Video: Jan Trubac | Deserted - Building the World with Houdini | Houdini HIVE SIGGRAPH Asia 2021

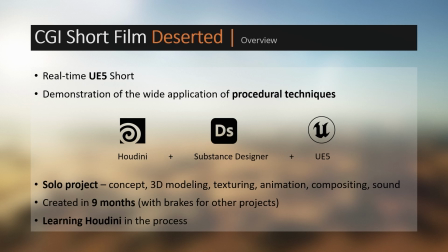Alright, so everything you just saw was rendered in real time using Unreal Engine 5 on a mid-range laptop. The main idea was to do as much as possible procedurally, so all of the environments in the film,
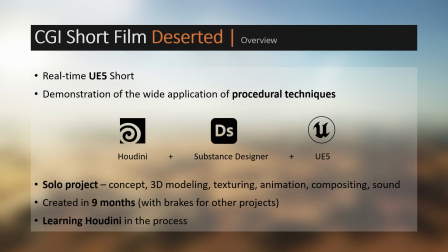including deserts, cities, as well as ships, buildings, and materials, were created using Houdini and Substance Designer. This film is my graduation film at Tomáš Bati University in Zlín,
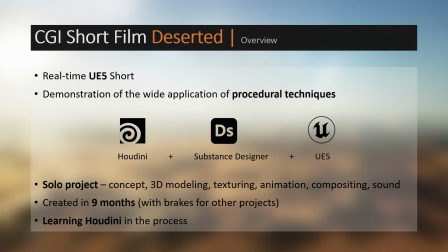and I was the only person involved in this, so I had to come up with the concept and did pretty much all the 3D modeling, texturing, animation, compositing, as well as sound design. So the film was made in about 9 months, and I was learning Houdini kind of on the fly.
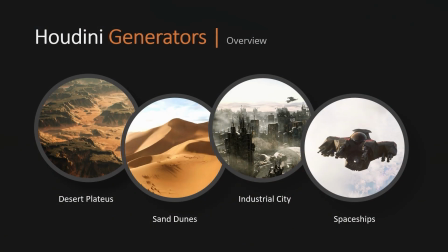Okay, so here are the key areas I'm going to talk about today. We'll start with Houdini HeightFields, where I will show you how I use them to generate desert plateaus and sand dunes. Then I will break down the city generator, and finally we'll have a quick look at a relatively simple way of generating spaceships.
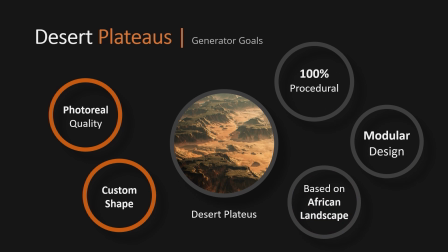Alright, so let's start with the desert plateaus. The goal was to create a rock formation while maintaining a good control over the shape and final appearance. I designed it with a modular approach in mind, so the generator creates smaller rocks that can be later combined in the engine to form larger formations,
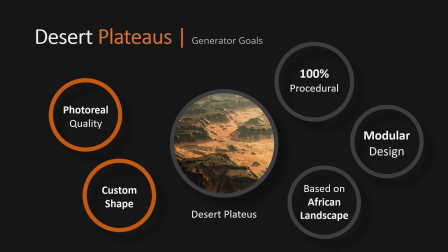similar to those found in Tassili National Park in Africa.
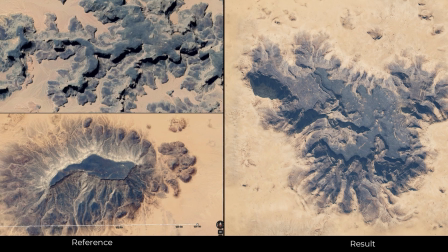Okay, so in the reference images on the left, you can see that it has a very specific look with that flattened top and quite heavily eroded slopes. So I tried to mimic that in Houdini, and on the right, you can see the final result in Unreal Engine.
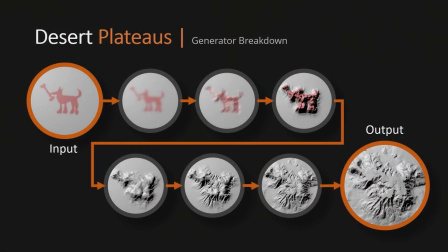Cool, so here you can see the individual steps showing how the final rock is made. So we start with a custom hand-drawn shape. It can be anything, really, but what's cool about this is that you can kind of art direct the look of the rock so that it fits the shot you're working on, for example.
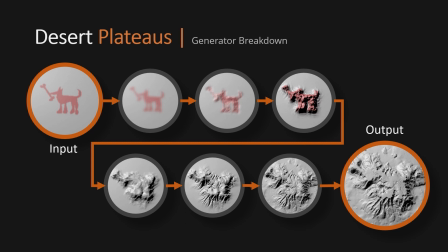And then it's just a process of adding noise and erosion passes. So I will now switch to Houdini and show you how exactly I did that.
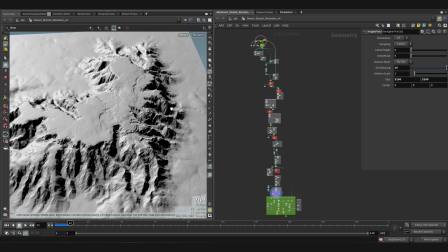Alright, so here we are inside Houdini, and let's take a look at this graph.
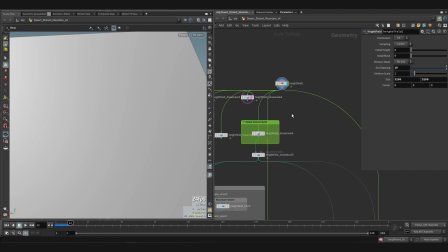So first, here is our height field, which is fairly low res. And then we draw our main shape here.
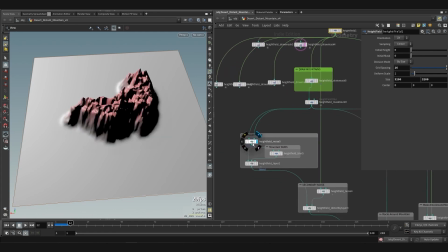Then we blur this, and we start to introduce some noise to this.
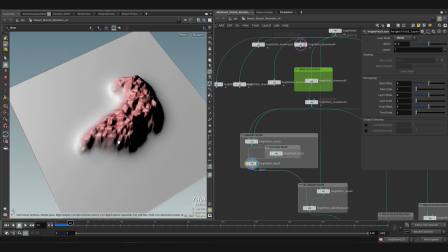Then we blur it and add it back on top so that we kind of get this smoother profile here.
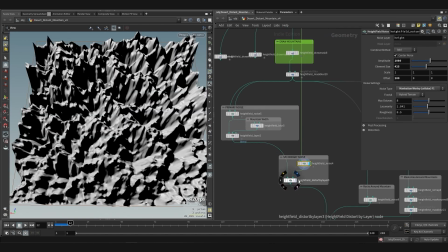Then we add secondary noise to this to further break up the shape a bit.
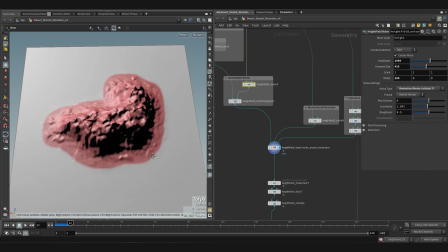We can even also add these tiny rocks around the main rock to make it more visually interesting.
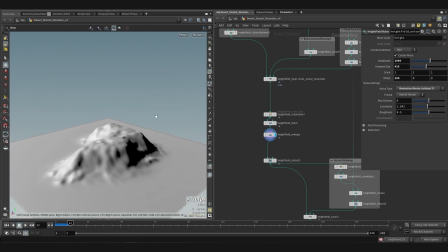Then we can blur it and remap to change the profile of the mountain.
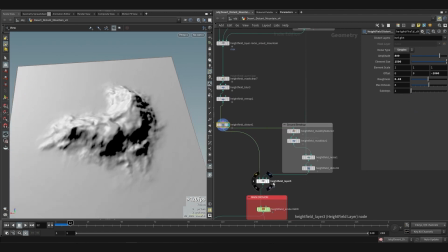Then we distort again. And right now the ground is pretty much even everywhere.
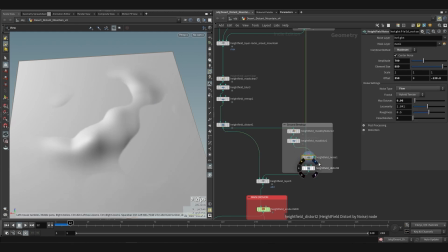So what we can do is to introduce some noise to this as well and add this back on top.
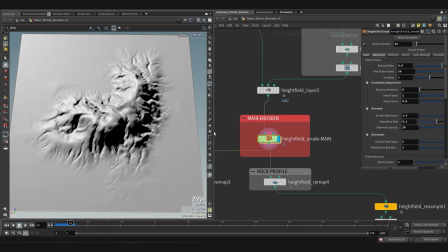And here is our main erosion pass.
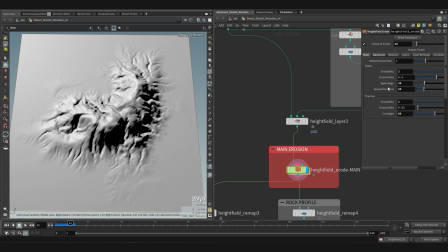So what I did here is that I cranked up the hydro as well as precipitation
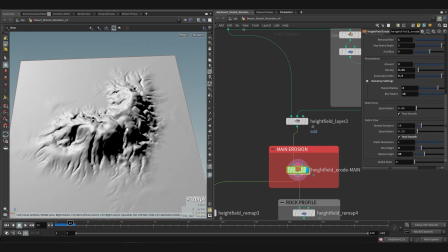so that we kind of can get these stronger cuts in the terrain, which kind of defines the main look of the rock. If you are interested, you can pause the video and take a look at the parameters if you're interested in this kind of effect.
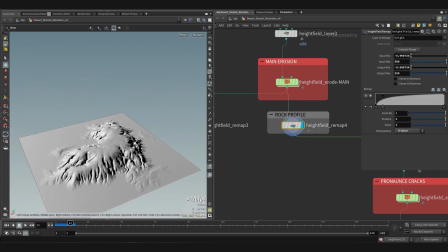Then we remap again to change the profile and make it more rounded.
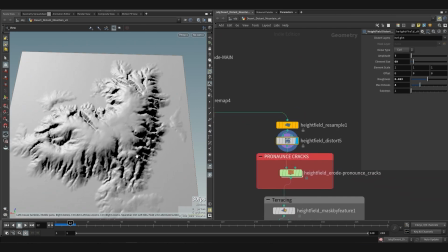Then upsample and distort to get more details in there,
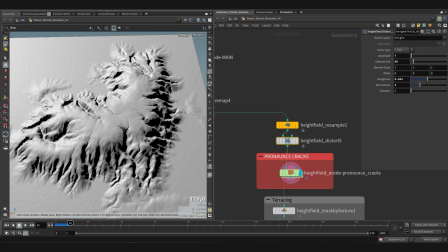and then we run another erosion pass to kind of create these smaller cracks.
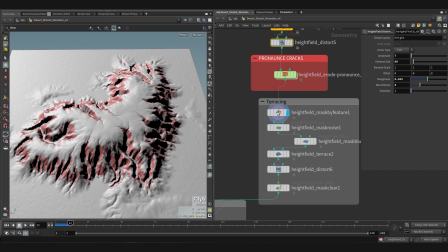Then we do our terracing. So first we mask out the slopes, then we multiply them with this noise
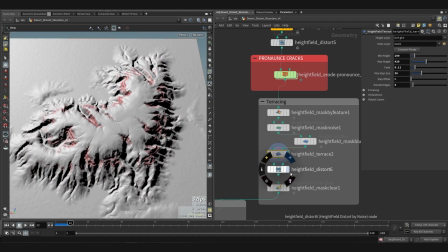to kind of break up the mask, and then we do the terracing, which we also distort to kind of make it look more natural.